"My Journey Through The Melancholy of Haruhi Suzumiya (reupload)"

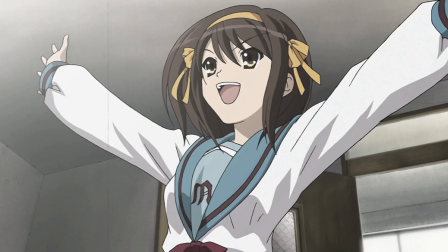(4:06)
Kion strikes up conversations with her on a whim, which give her the idea to form a club of her own after growing discontent with all the currently existing ones at school.
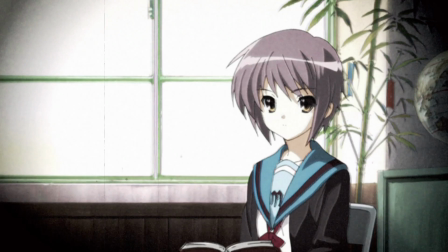(4:14)
And thus the SOS Brigade was born, but it needs some more members.
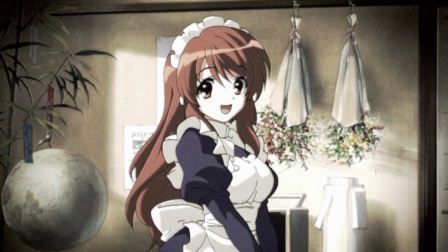(4:18)
So we've got Yuki Nagato, an emotionless bookworm who just so happens to be an alien, Mikuru Asahina,
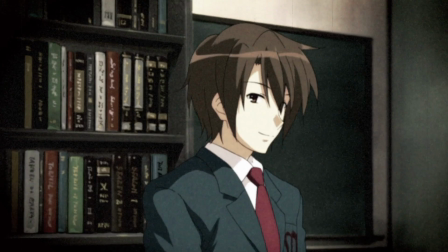(4:24)
a cutesy crybaby who just so happens to be a time traveler, and Itsuki Koizumi, the coolest guy in town,
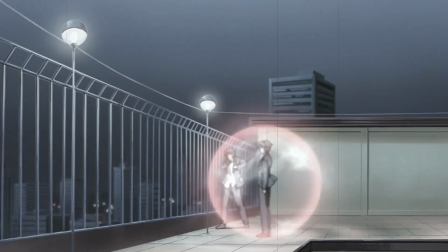(4:30)
and my personal hero, who just so happens to be an esper.
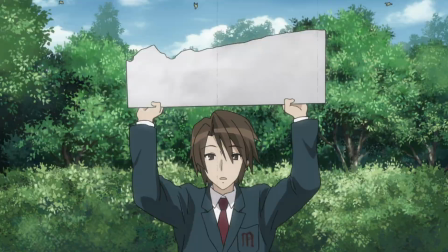(4:33)
From there, all kinds of supernatural happenings threaten to destroy Kion's normal high school life, and the cause of all of them always seems to be Haruhi.
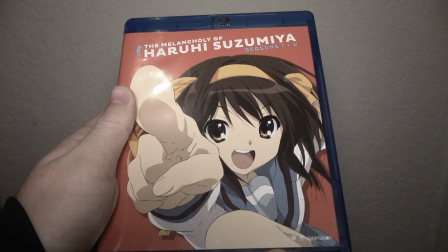(4:42)
I know that doesn't sound too out there, but the oddities of Haruhi show themselves the minute you delve deeper than what can be found on the back of the box.
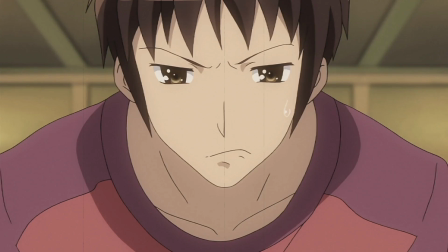(4:49)
Today, we're going to explore this show together, and by the end of it, hopefully I'll have an answer for why I walked away from the show feeling the way I did.
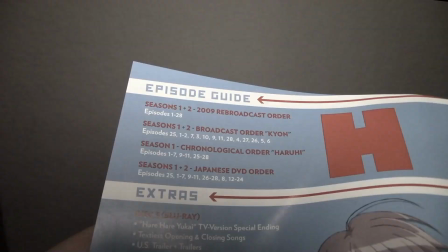(4:56)
Alright, so...ugh. Just starting to watch this show is a headache.
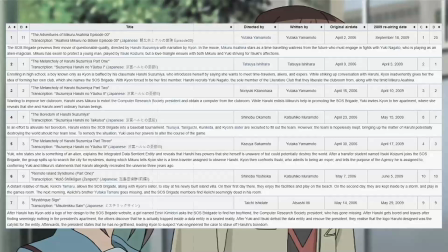(5:02)
Turns out there are roughly four different official ways you can watch Haruhi,
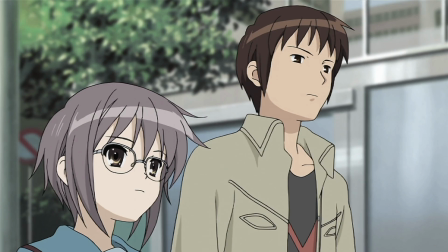(5:05)
because the original season in 2006 was broadcasted out of order and it's been shuffled around a few times ever since.
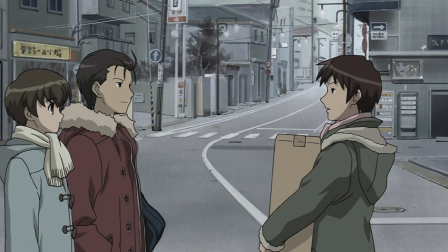(5:12)
They did this to give season 1 a proper climax, which they wouldn't have been able to do if they ended with the episode that appears last in the timeline.
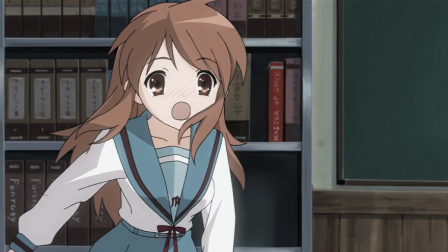(5:20)
Unfortunately, watching the show in this original order is pretty awful.
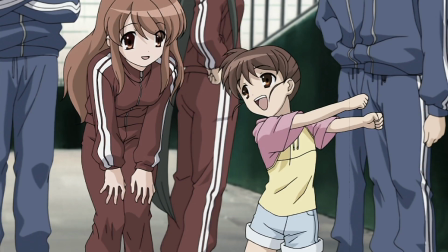(5:23)
I genuinely can't understand why someone would prefer watching this show out of order instead of chronologically.
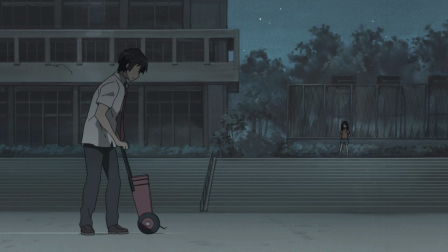(5:30)
Haruhi focuses a lot on why characters are doing the things they're doing rather than explaining what they're doing, which really works in its favor.
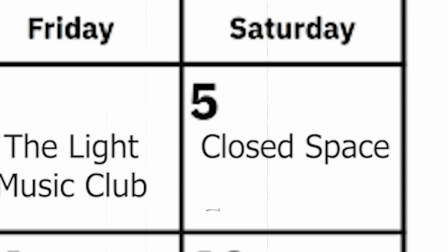(5:37)
But leaving the viewers scratching their heads for five minutes at the start of each episode because they're trying to figure out where and when they are muddies up what they should really be focusing on.
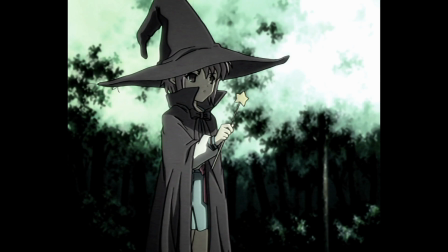(5:46)
Plus, the broadcast order puts one of my favorite episodes first, Even though it's the perfect payoff for the five season two episodes that come before it Chronologically
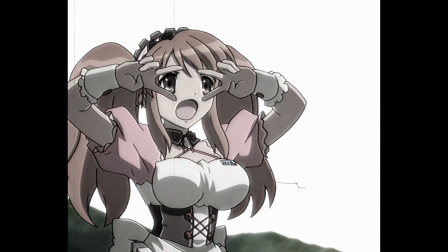(5:55)
the fact that people have watched this as their introduction to horror he with no build-up or context makes me really sad So just watch it
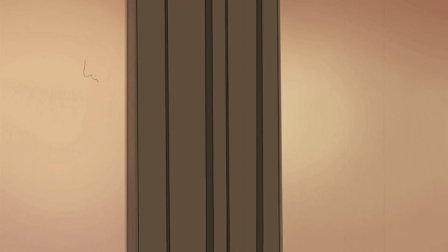(6:03)
chronologically right no harm no foul if the old orders are outdated Well more or less there are some weird moments that can't be ignored Episode six
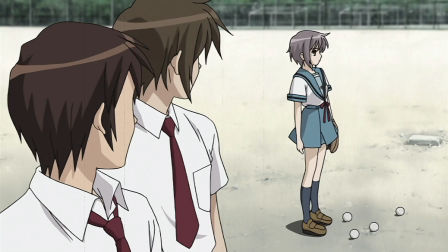(6:11)
is definitely structured like a season finale and afterwards everyone downplays its events by just going back to business as usual which really threw me for a loop
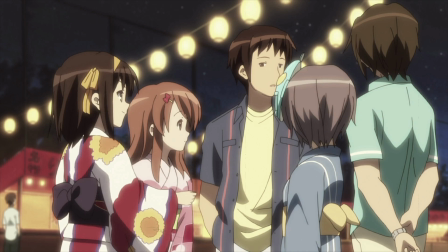(6:19)
my first time watching. Imagine for a second how frustrating it would be to listen to someone bounce between topics as if they had never started talking in the first place.
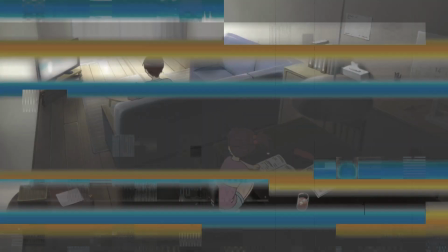(6:28)
That's how watching season 1 can feel sometimes, and it's why the aesthetics lend themselves tremendously to the show.
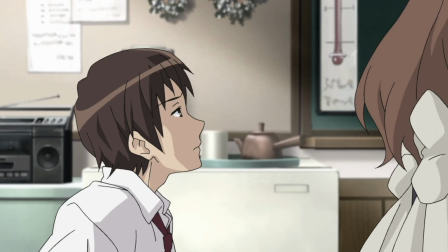(6:34)
Every location is brought to life by Kyoto Animation's impeccable eye for detail.
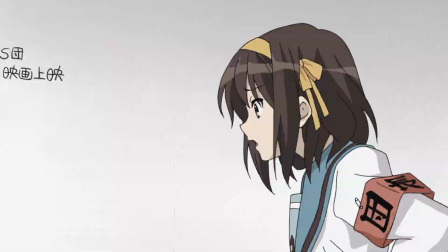(6:38)
If something changes in a room, it's going to stay changed, allowing you to see places like the clubroom evolve as time goes on.
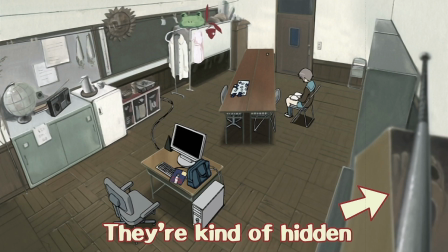(6:45)
Mikuru's costumes, the Tanabata tree, the whiteboard, baseball equipment, tea sets, Nagato's books. All of this stuff is added and moved around as time goes on, and every recurring location is the same way.
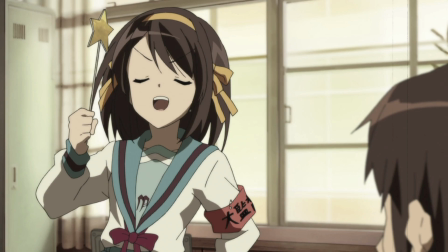(6:57)
Also, while it wasn't the doing of KyoAni themselves, it's worth mentioning that the English dub for this show is fantastic.
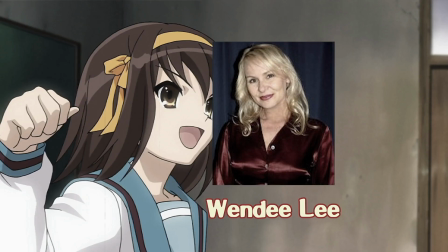(7:04)
All five brigade members are voiced by talented, recognizable voice actors, which as you may know, isn't usually the case for anime.
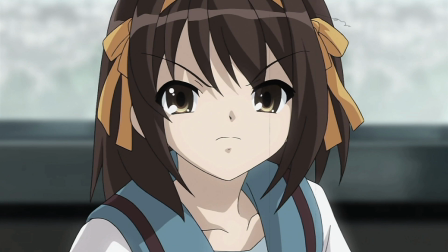(7:11) Where were you? I thought you'd be back! I was waiting and didn't even eat lunch! Could you say that again, but like you're an old friend who's embarrassed and only acting angry?
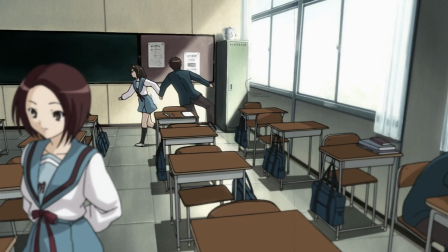(7:19) Stop being an idiot and come with me right now!
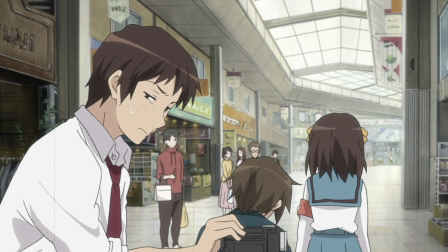(7:21)
Stuff like this is fun to appreciate, but what elevates the aesthetics into a key strength of the show is how they're used to convey emotion.
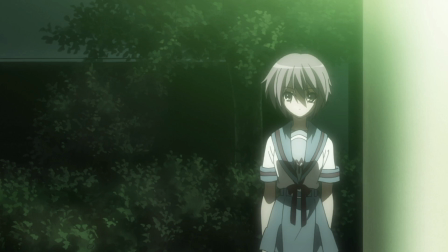(7:29)
Nobody in the SOS Brigade is willing to directly say what they're thinking.
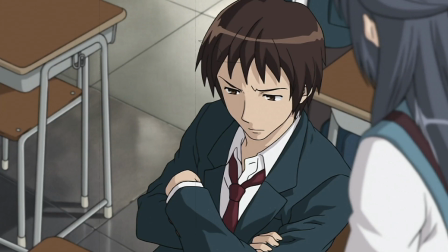(7:32)
Haruhi is too insecure, Nagato and Mikuru aren't allowed to, Koizumi is way too shady, and even Kiyon is an unreliable narrator with his constant snark.
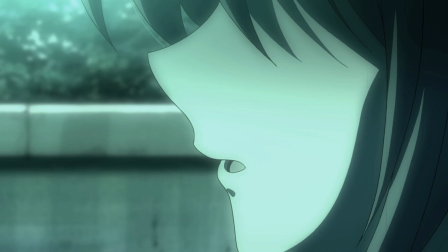(7:41)
Because there are so many walls between the group, the animation can truly shine by showing the audience what they're thinking through body language.
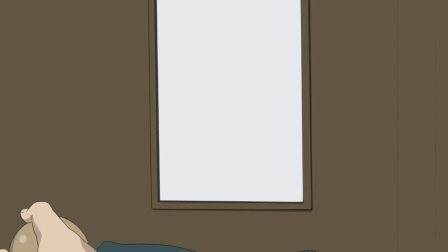(7:49)
Facial expressions and small movements tend to shine a light on whatever these five are doing a really bad job at hiding.
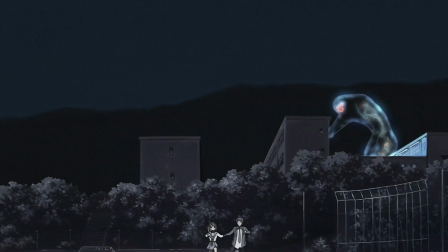(7:55)
When Haruhi is being dragged away from the world she unknowingly created by Kion,
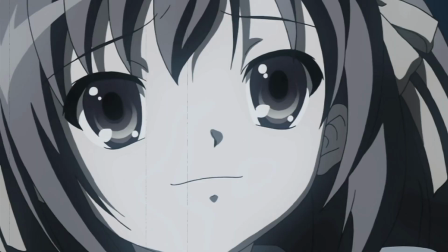(7:59)
you can see the desperation she hides behind her smile as she tries to convince him that this world is better than the one they left behind.
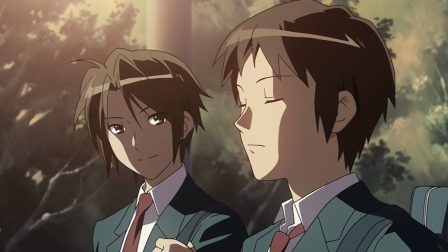(8:06)
There are examples of this in every episode, and it's a sign of great direction by a team of people who truly care.
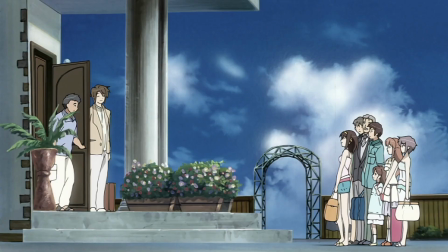(8:13)
Go figure.